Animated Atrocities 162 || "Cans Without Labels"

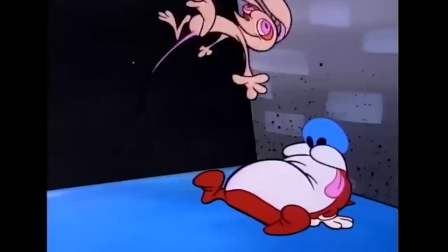(8:14)
There were other types of jokes in Ren and Stimpy. Ren bashing his face in with a hammer isn't funny because he's making faces doing it.
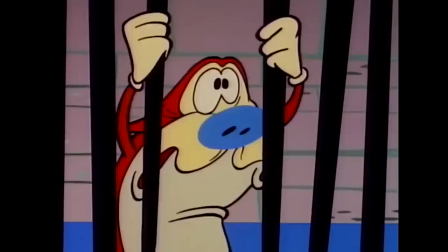(8:21)
It's funny because he's bashing his face in with a hammer. The facial expressions enhance the other jokes.
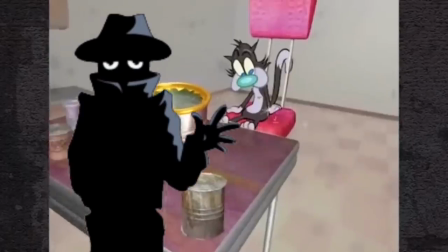(8:26)
Stupid faces are basically the only type of humor that we get here. The other problem here is that the animation on the characters kind of fluctuates way too much.
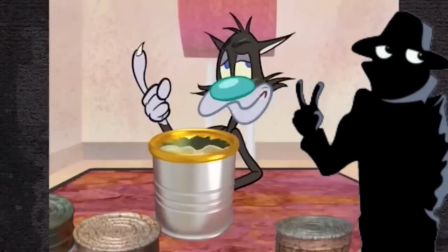(8:32)
Like, in one frame, it'll be one expression. Then in the next frame, it'll be another expression, even with a different body position, all mashed together.
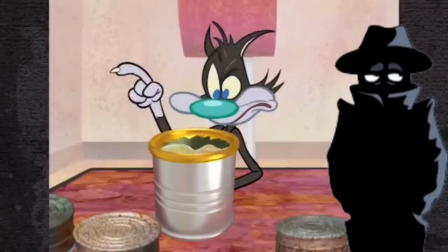(8:41)
We have in-betweens and smears for a reason. It makes me think that the only reason that Ren and Stimpy look decent is because the limited technology of the time prevented them from filling every single frame with crap. The timing in this short is completely off, so not a single joke lands.
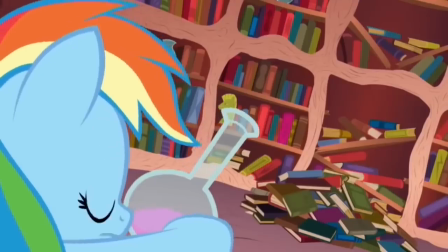(8:55)
This actually reminds me of another project. That's something that failed to get a laugh in most people because the jokes took forever to get to the point, because there was just too much fluff in it.
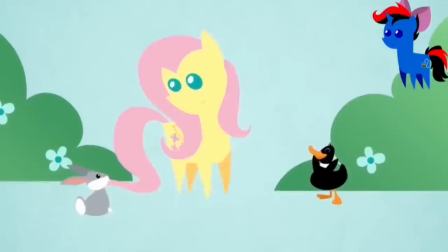(9:04)
They had to reach a specific time for a grade, because that was made by college students as a final presentation,
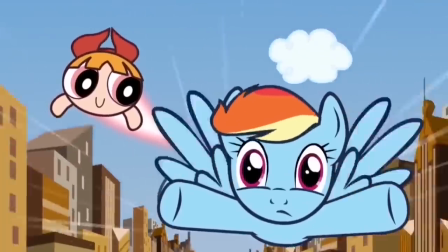(9:10)
and it was made for free in the time span of a college semester.
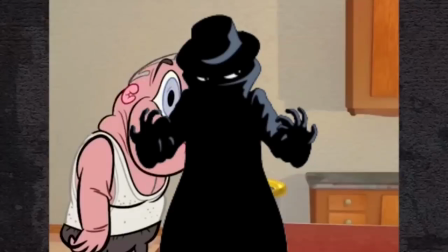(9:14)
Cans Without Labels was made by a professional who had $130,000 to work with over 6.5 years. Then there are times when the animation doesn't wanna animate.
Ooh, that face better be gone.
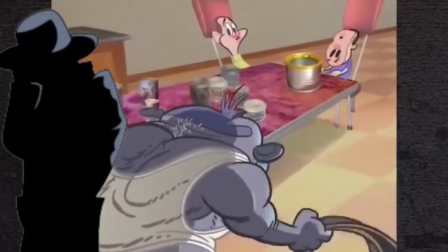(9:26)
You saw that, right? What happened was that George Licker was drawn once, and then that drawing was slid across the room. You know, for someone who hated the animation industry in the 70s and 80s so much, I'm honestly intrigued that he'd use their techniques, verbatim.
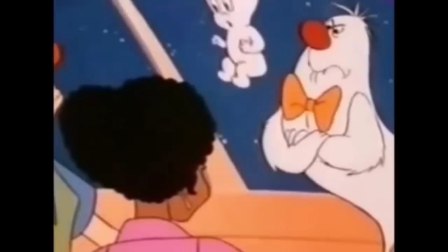(9:39)
I'm actually getting a lot of joy when I say this, but Hanna-Barbera animation is better than this John Crickfalusi animation.
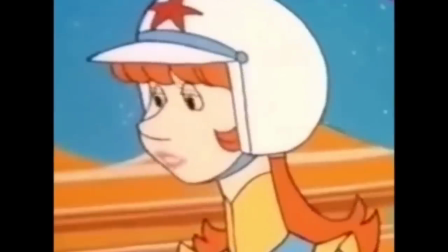(9:46)
At least Hanna-Barbera had an excuse. They barely broke even with their cartoons, and they needed to get animation out fast. I know I'm reiterating a lot, but this cost $130,000 and took 6 years to make. Once again,
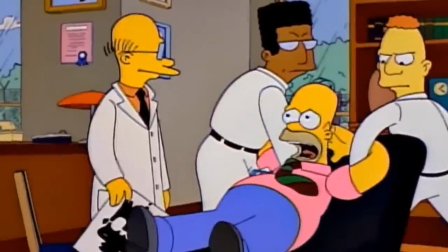(9:57)
There's a difference between drawing art and animation. If The Simpsons is a show made by writers that can't draw, Cats Without Labels is made by an artist that can't animate. You'll also notice that there's a lot of CGI in the short. I have no idea why. From what I understand, John Kay hated CGI and had some choice words to say about it. And if you're funding a John Kay production, wouldn't you want the entire thing to be hand-drawn?
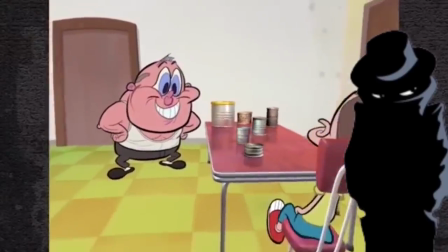(10:19)
I mean, the CGI in this is just used for tables, the cans, and the chairs. It's not much, but it still gives a very weird effect.
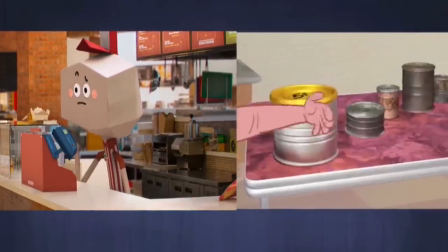(10:25)
Like, if you play this side-by-side with The Amazing World of Gumball, you'll see the problem. The drawn characters in Gumball are really integrated into the world around them with things like clever lighting and camera work. Cats Without Labels shows you exactly what can go wrong. These characters all look like cardboard cutouts when the CGI gets involved.
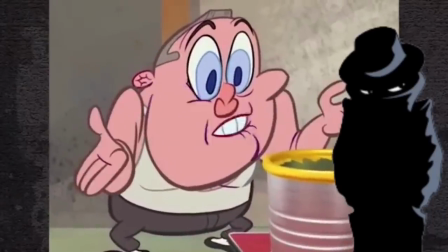(10:42)
Speaking of that, the worst part of this animation is the camera control. There's a lot of panning here by a guy who does not know how to pan the camera in animation.
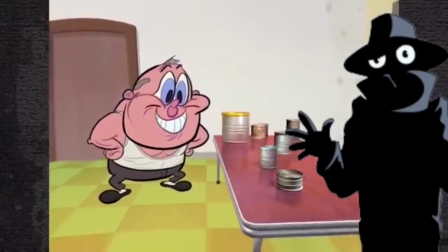(10:49)
Look at the very first shot of this. As the camera pans backward, George Licker's nose noticeably gets smaller.
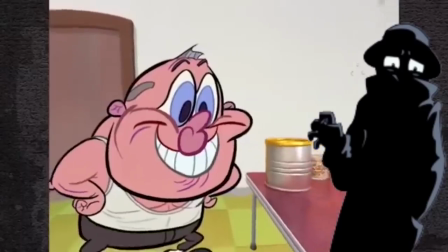(10:55)
It is very noticeable.
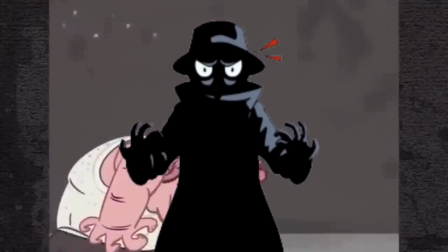(10:57)
Excuse me if I don't know this, Mr. Animation Expert, but isn't perspective one of the fundamentals of not just animation, but drawing in general?
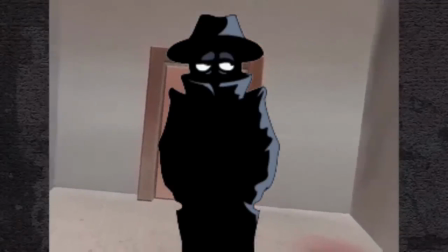(11:06)
No, I suppose it isn't. All you need is a CGI table and a computer to do it for you. Look at how awful this looks.
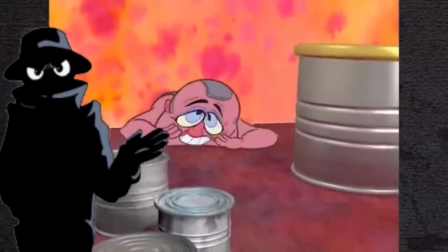(11:12)
The panning doesn't look natural at all, because George's size and shape doesn't move along with it.
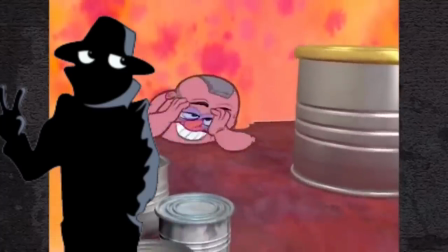(11:17)
Instead, it makes it look like the table is growing and shrinking and moving of its own accord. Not helping is the background, or the lack of backgrounds for that matter. And yes, Ren and Stimpy had a very similar style when it came to backgrounds, but that's kind of why they don't work here.
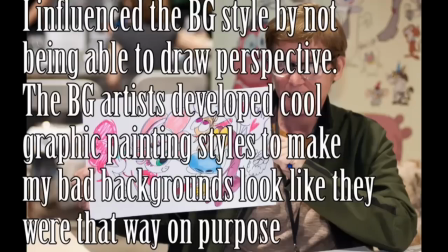(11:30)
To quote the man himself once again, "I influenced the background style by not being able to draw perspective. The background artist developed cool graphic painting styles to make my bad backgrounds look like they were that way on purpose." This is kind of why a lot of these crowdfunders by quote-unquote auteurs turn out to be incredibly bad or at least disappointing. It's because things like video games, and especially animation, they're not made by one-man teams. John Kirkfalusi may have created Ren and Stimpy, but he was not the reason that it was good. Or at the very least, he was not the only reason. He had a team behind him. And if there's one thing that's really starting to pee me off, it's the kind of, "I'm the only one who made this collaborative project a success" attitude. I mean, if you want to know one of the reasons that Ren and Stimpy was so good, look up Bob Camp.